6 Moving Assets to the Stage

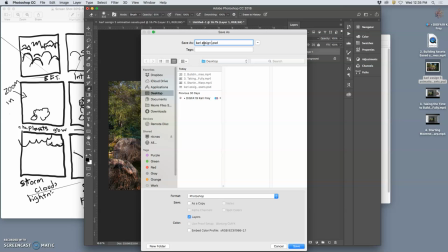[12:27]
Your assets and your stage. So Carl, assignment 5, stage. Oh, animation stage.
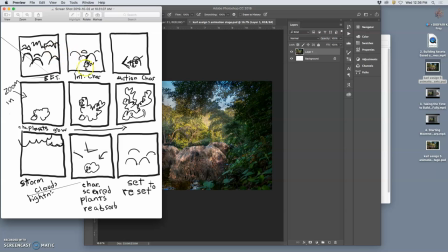[12:42]
Okay. My animation is going to be more than just 9 frames. The minimum it can be is 9 frames. But I want to introduce that character with lots of other frames.
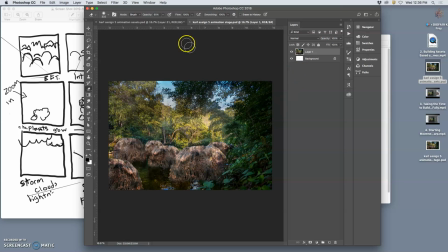[12:52]
And even before I get to the character's head popping out, I need to make this setting more interesting. So I go back to my assets and I delete this top layer. I have to first deselect and then delete so I can get rid of the layer. And then I can make little modifications to it. Just little things.
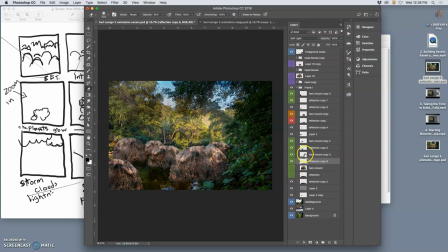[13:12]
Like, this mound in the background, I can just move it a little bit. Come on. Just move it a little bit. Because these are living things, right?
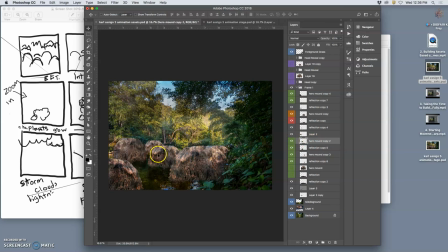[13:29]
This mound, I'm just going to move it a little bit. This mound, just going to move it a little bit. I'm not going to worry about their reflections. My hero mound, I'm actually going to transform a little bit and warp it. Make it look like it's breathing.
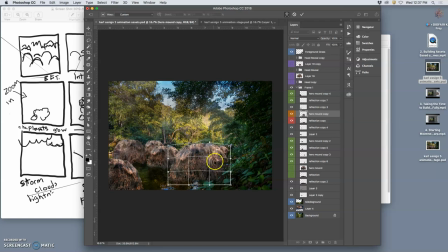[13:53]
It's going to kind of stretch up. Then this mound, I'm just going to move it a little bit or warp it a little bit so it feels like it's expanding and breathing.
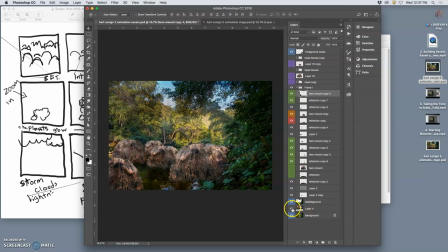[14:06]
Just little shifts. And then my sky, I might even change this a little bit, change its opacity a little bit. It's just a texture fill, right? Maybe even move it. Move that sky just back and forth a little.
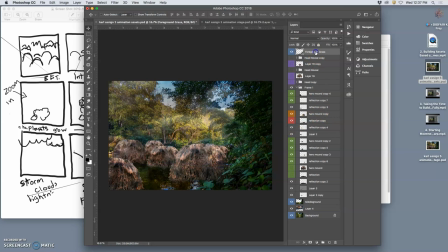[14:26]
Okay, now this is my second frame. It's not one of my keyframes. It's just what's called an in-between. I go back to my foreground. I hold down Option.
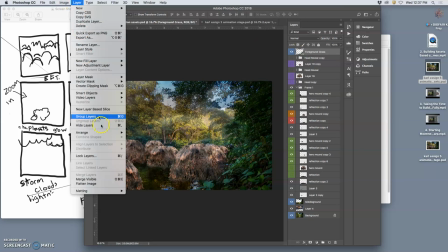[14:36]
I say Layer Merge Visible.
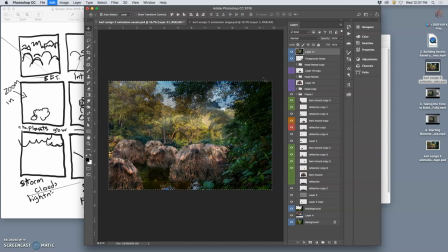[14:39]
I say Command A to select it all, Command C to copy it all, go back to my stage, Command V to paste it in. And look, now I have two frames. And I've started my animation. These little guys.